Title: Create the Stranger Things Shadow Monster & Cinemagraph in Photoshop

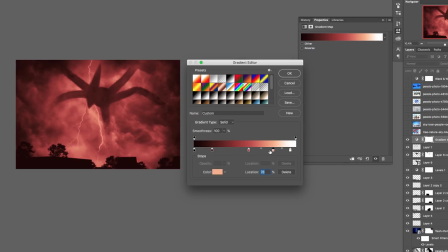So for instance, your darkest darks are gonna be black, then it's gonna get to dark reds and a little bit lighter reds, then we're gonna get some yellows in there, and our lightest points is gonna be white. This is a really great way to color an entire scene, especially when you're working in the same color palette.
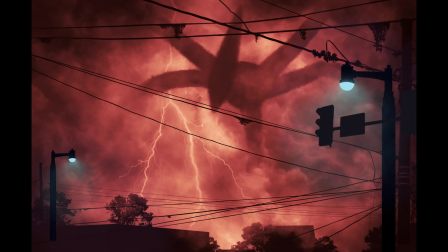And for this image, the background's gonna be in this red color palette, and the foreground, we're gonna add some blue lights. The gradient map adjustment layer will color everything beneath it. So the monster, the clouds, the lightning, all that is being colored by one gradient map.
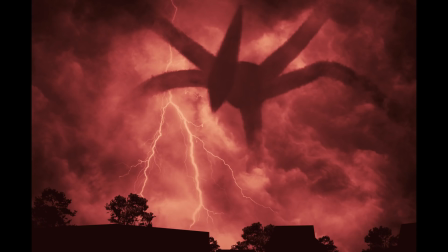Working forward, and now it's time to add some wires and some lamp posts to really set the monster back into space.
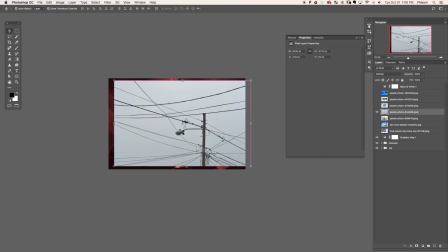So for this, we grabbed a stock image of a telephone pole with a bunch of wires everywhere. Now it's a light background with dark wires.
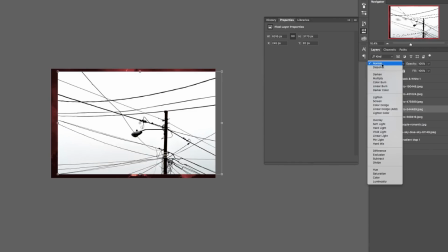So we're gonna use levels to make the sky completely white and then change the blending mode of this layer to multiply, which makes dark appear and lights disappear because we want the dark wires to show up and not the background.
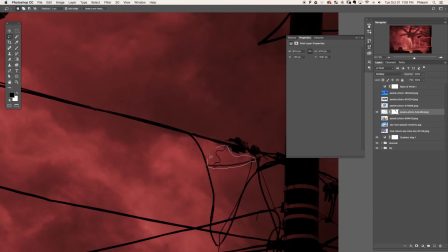Was that clear? Okay, and here we're just gonna use the lasso tool to select out a couple wires we want deleted and just add those to the layer mask.
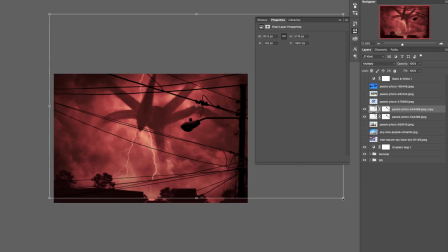To add a little bit more depth, we're gonna duplicate the telephone pole, shrink it down, and then we're gonna be creating some wires from scratch.
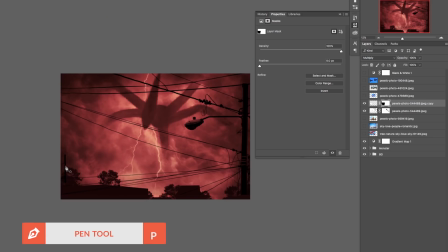This is actually super fun and easy to do. Super fun. So we're gonna use the pen tool. Click on your start point and then click and drag on your end point.
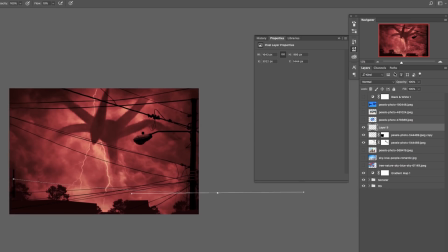It's gonna get you a little bit of curve in that line. Then go over to your paths dialog, right click on this path and go down to stroke path. In this case, we're gonna choose the brush tool, which will stroke the path with the exact brush that you're using.
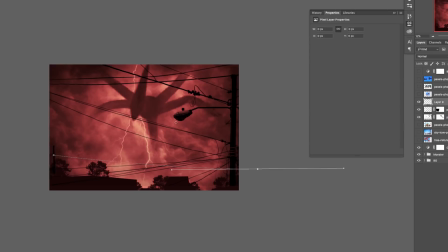Bring our brush size really small and bring our hardness up, put it on a new layer and then go to stroke path.
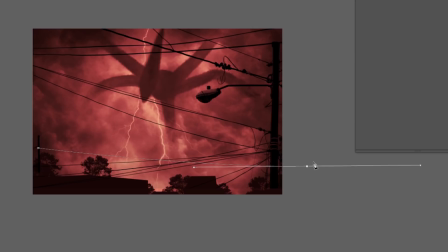With our pen path, now we have a brush stroke right on the pen path, which becomes a telephone pole wire.
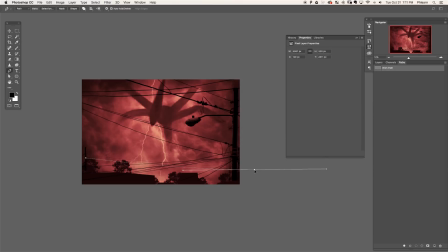Next, just move the path a couple times. You can move your start point, you can move your end point, you can change the curve in the path. And each time you do this, just hit stroke path and you got a new telephone wire. So you can do this with larger or smaller wires and really just fill your scene with any kind of wire detail. And it wouldn't be a Stranger Things image without moss and weird shit growing everywhere.
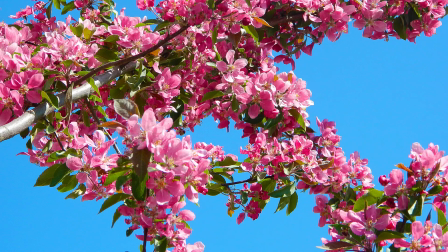So we found some stock images of plants and trees like that, selected out that background color.
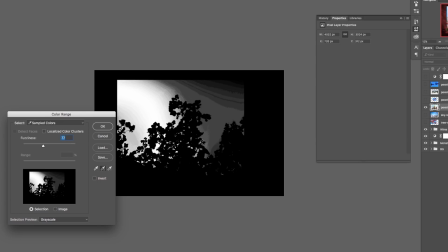Okay, going to select down to color range, click on that little plus eyedropper and add your background.
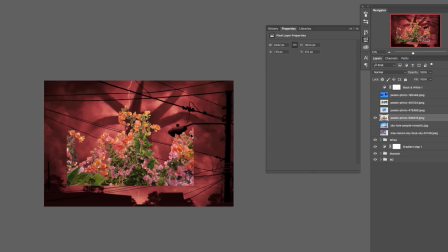We're gonna turn this into a selection, then invert the selection and fill that with black. We're giving the weird shit in there? Yeah. Okay. Yeah. So basically we now have a completely black silhouette that's kind of in the shape of some plants.
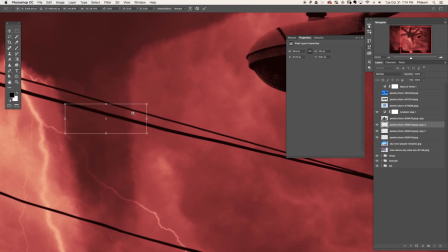So we're gonna shrink that down and warp it to make it look like it's hanging from these telephone wires and then duplicate it.
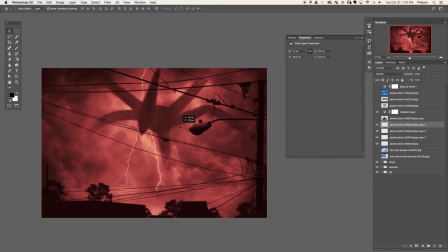Of course, you could go out and photograph your own moss, but we're just gonna do this. It's gonna pretty much look exactly like we need. Now, I wanted some cool lampposts in there and I couldn't find a stock image of lampposts that I actually like. So because everything is here is silhouette, we can just make this from scratch.
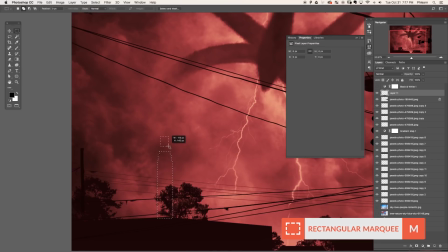Really easy to do. Just grab your rectangular marquee tool, make a couple selections and then fill that with black.
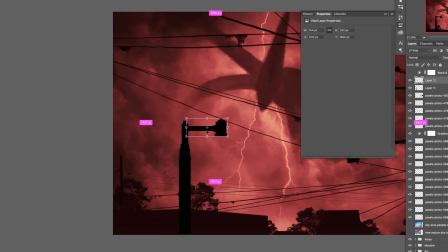Then I warped it to add a little bit more interest to the lamppost. So just right click on that layer, go to warp and drag it straight down. This gives a little bit of arc in the lamp, making it look more realistic. The bulb was just hand drawn as well.
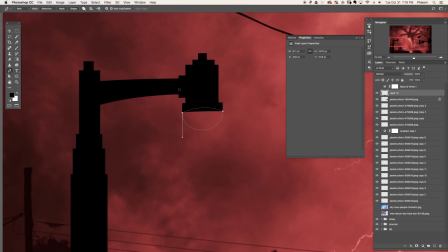Basically just grab the pen tool, click on the left side, do an arch on the top and an arch on the bottom and fill it with a light blue color.
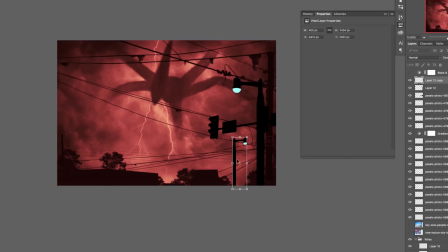In this case, I wanted two light posts. So we just duplicated that whole thing, shrunk it down, flipped it horizontally and we've got two. So we got a couple light posts. Now it's time to add a little bit of spread of light coming from the lamppost.
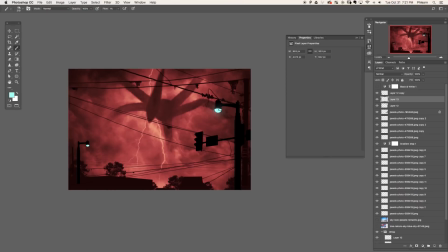So we're using the same cloud brush we've used earlier. Just bring your flow really, really low, down to like 1 or 2% flow, sample that blue color and simply paint around there. Be sure to add more light closer to the bulb and then let it fade out naturally. It's gonna give you that really nice atmospheric light effect.
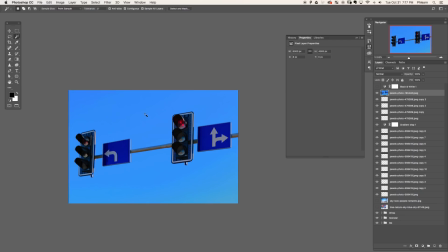Then we're gonna add a couple more details to the foreground of our image, which really gives it depth. So I got a picture of some streetlights here, select out the background, delete it, fill this with black.
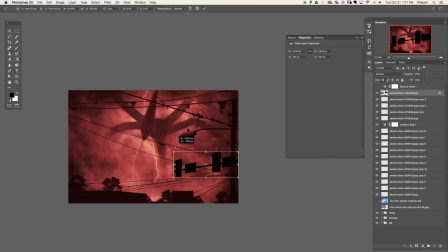You know the deal by now, we're creating silhouettes and then put this on the very top of everything.
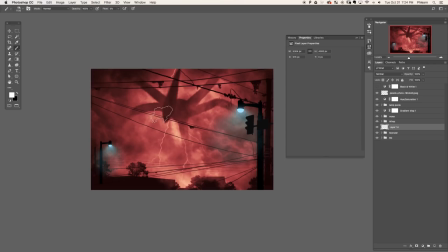This is gonna make the light from the streetlight look like it's behind this, making the wires look behind that, making the monster look behind that, and the lighting behind that.
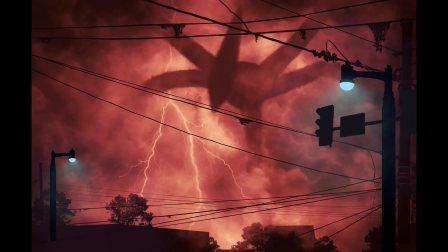So we're really building a lot of depth in this image. And as far as our image goes, we're done. But we're not done with the tutorial because we're gonna animate it. So creating a cinemagraph in Photoshop is actually relatively simple. You can keyframe any of your layers.
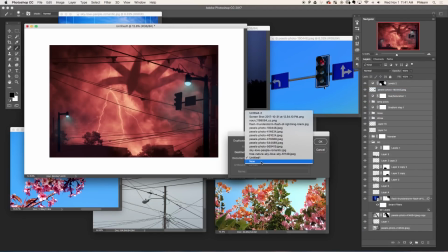Started off by selecting all the layers, duplicating these onto a new document. Then I went ahead and changed the size down to about 2000 pixels wide. Because we're animating, we don't need this to be huge. I wanted to work on a smaller document.